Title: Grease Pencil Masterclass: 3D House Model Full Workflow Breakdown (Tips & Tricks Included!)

Here's a breakdown of this Grease Pencil render I did recently. I go over the process and give you insights into why and how I do different things.
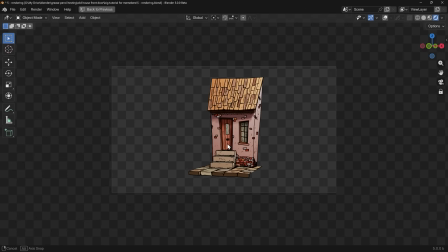[0:07]
The whole process took about 1 hour and 20 minutes, but that's with me giving little bits of tutorial explanation in there as well.
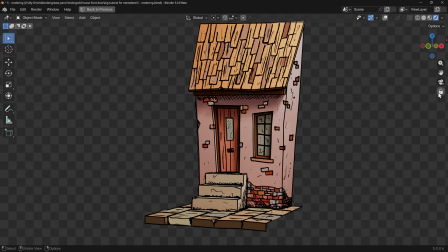[0:14]
If you want to see the full non-edited footage you can become a member of my channel where you can see other videos like this with full unedited workflows. And check out my Grease Pencil playlist for an introduction to Grease Pencil and other tutorials which show most of what I'm doing here.
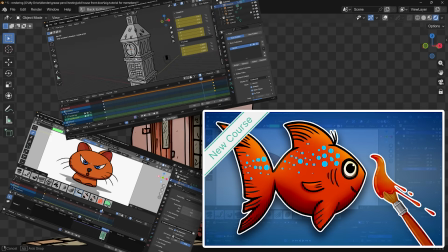[0:28]
And if you like what I do then check out my Grease Pencil course which is currently only $10 for this weekend only.
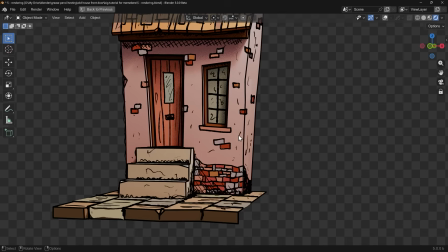[0:33]
It covers 2D animation and there's lots of fun projects in there to get you working on Grease Pencil nice and quickly.
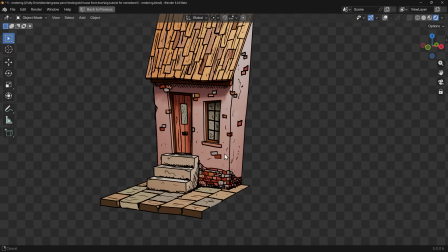[0:38]
All the links are in the description. So let's take a look at how I made this amazing little house.
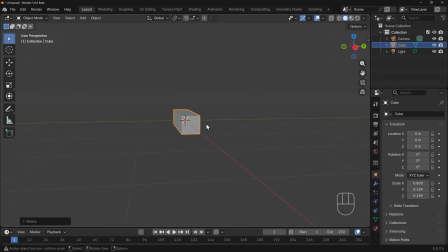[0:45]
So we start the project off just by basic modelling of the house structure. I start with the steps at the front using the default cube of course. I'm using proportional edit to make it kind of triangular and change it in gradual increments like I am here. The modeling is really basic and simple, the detail is in the grease pencil objects and I'm adding a little bit of randomization
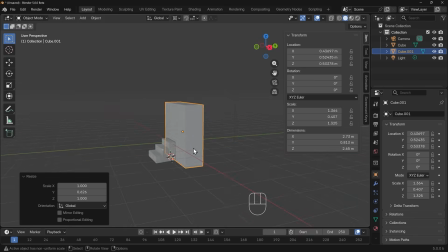[1:09]
to this so that it has a bit of wibbly wobbliness as I like to call it.
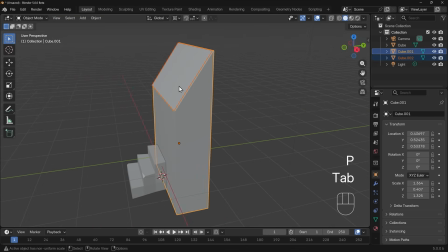[1:15]
The house structure itself again really simple just a cube that's been stretched and pulled around the place.
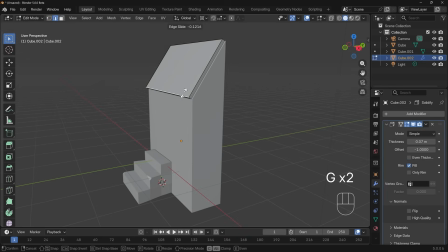[1:20]
For the roof at the top I grab the top plane duplicate it and separate it out and then just make it a bit bigger add a
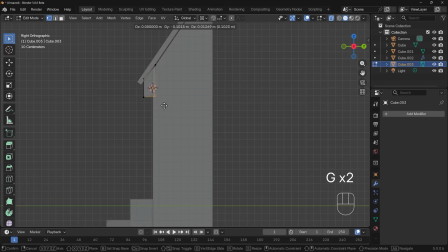[1:28]
solidify modifier and that could be my roof and then just add some guttering type stuff at the front here or facials I think they're called aren't they
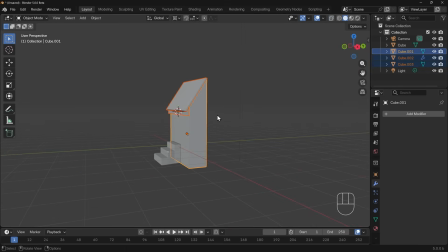[1:35]
I'm adding a few loop cuts here this is for the door at the front and the window as well it also is slightly helpful to add a little bit of variation
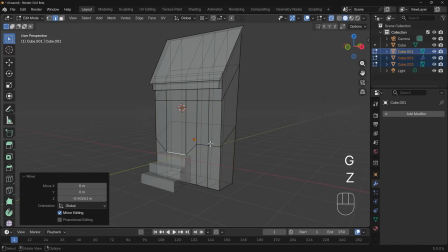[1:43]
again to have just a touch more topology to play with but you can see I'm dividing up the spaces for the doors
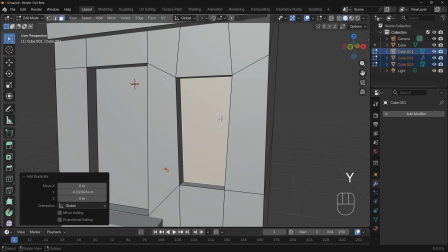[1:50]
and windows here, grab those faces, extrude them inwards, then I grab the face on the inside,
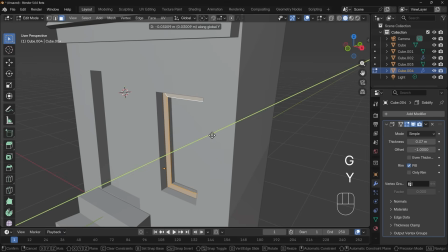[1:58]
separate that, duplicate it, separate it out and inset it and then I've got a window frame with a solidify modifier,
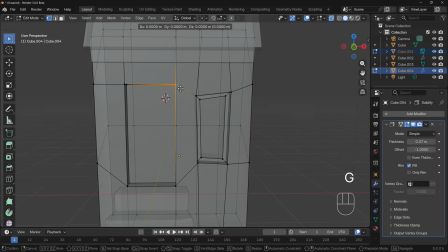[2:06]
I've got a window frame.
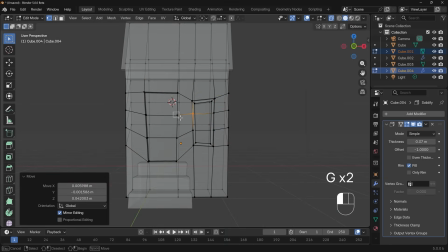[2:07]
A lot of the time I'm going into edit mode for several objects and then editing them so I can grab vertices on all different objects
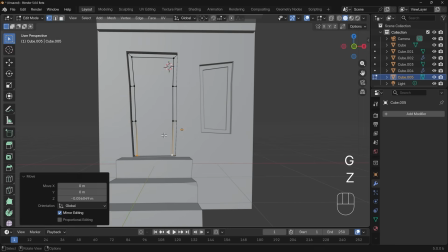[2:15]
especially when you're working with different objects like i am here go into edit mode for all the objects at once and then you can edit them in edit
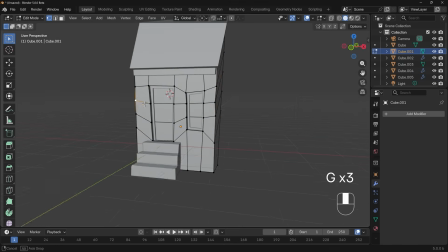[2:23]
mode all at the same time hopefully that makes sense so i've created the basic look i'm adding a little bit details here like
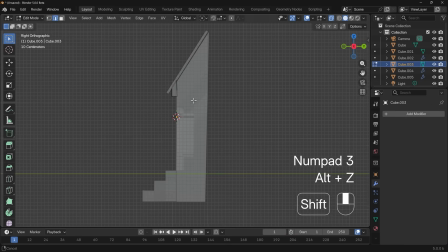[2:30]
little notches and things i often do that i do a bit of adjustment to the shape of some of the objects to make sure i'm happy and i do a
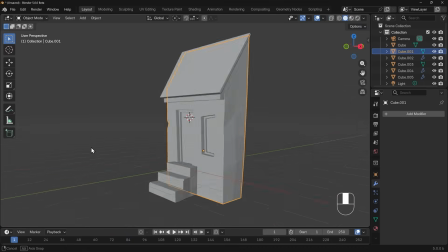[2:38]
little bit of adjustment to the topology at the side there. Because I've edited it and made it wibbly wobbly then I need to just adjust a little
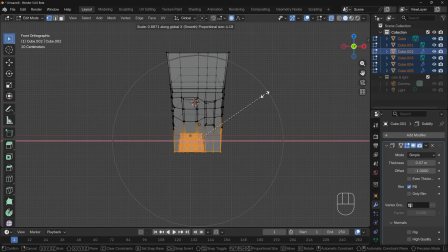[2:46]
bit to make sure that I haven't got huge planes that are going to distort when I add some lighting in.
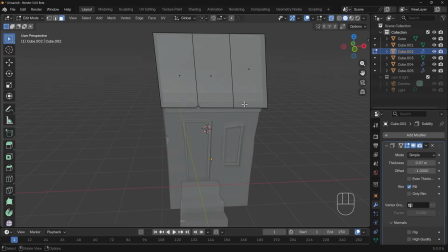[2:52]
With the roof again I add a little notch in there to make sure it's got some variation,
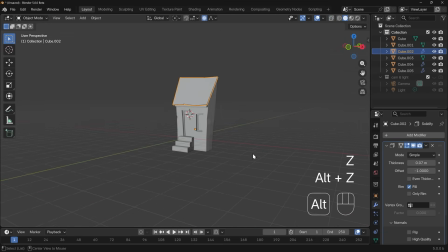[2:57]
some interest, some character and again wibbly wobbliness is the key word at the moment.
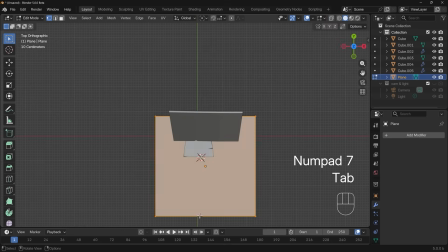[3:03]
And then I'm adding a plane for the floor,
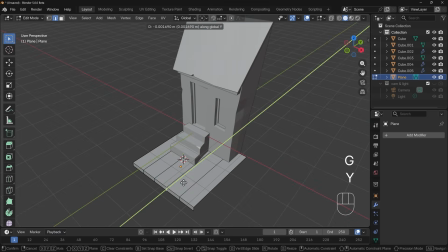[3:06]
resize it of course and then just give a little pavement look at the front there and again a bit of wobbliness to make sure
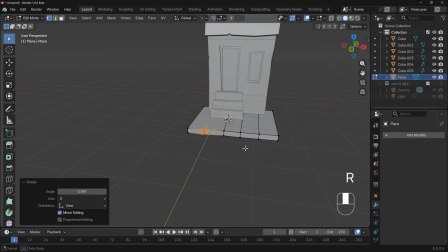[3:13]
it's got some variation to it and that really is the crux of the modeling it's not particularly detailed just nice
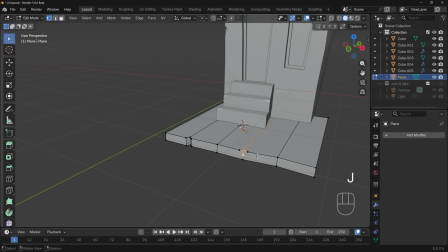[3:21]
and straightforward.
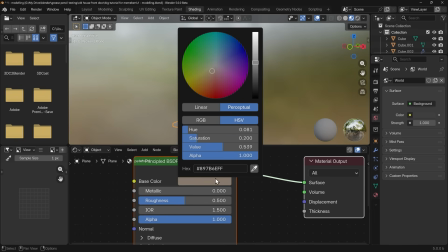[3:24]
So now we're ready for the texturing I want to add some color to the basic objects before going into grease pencil you can actually paint grease
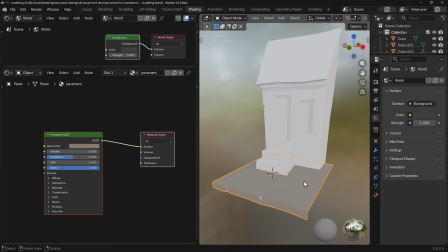[3:32]
pencil strokes onto objects and color things in but I thought it'd be much easier and quicker to just add basic colors to the objects themselves.
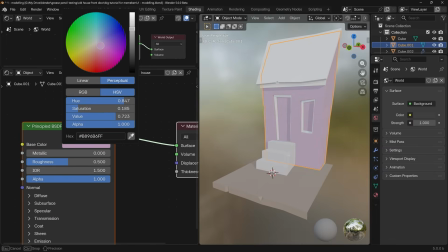[3:41]
What I'm mainly using greased pencil for in the overall finished piece is just the details the kind of sketched on yeah sketched look is the
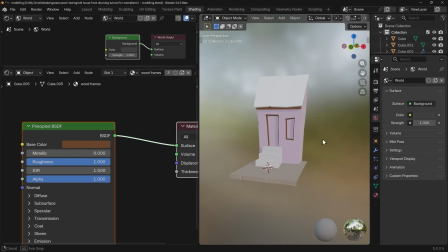[3:50]
final result that I want from the greased pencil rather than the coloring so I do all the shading within the shader editor and I'm trying generally to keep to kind of pastel-y colors a nice sort of I don't know European
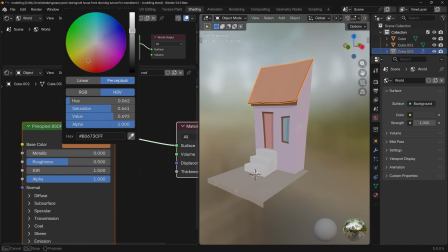[4:04]
look with the house and yeah I'm thinking parsley colors would be best.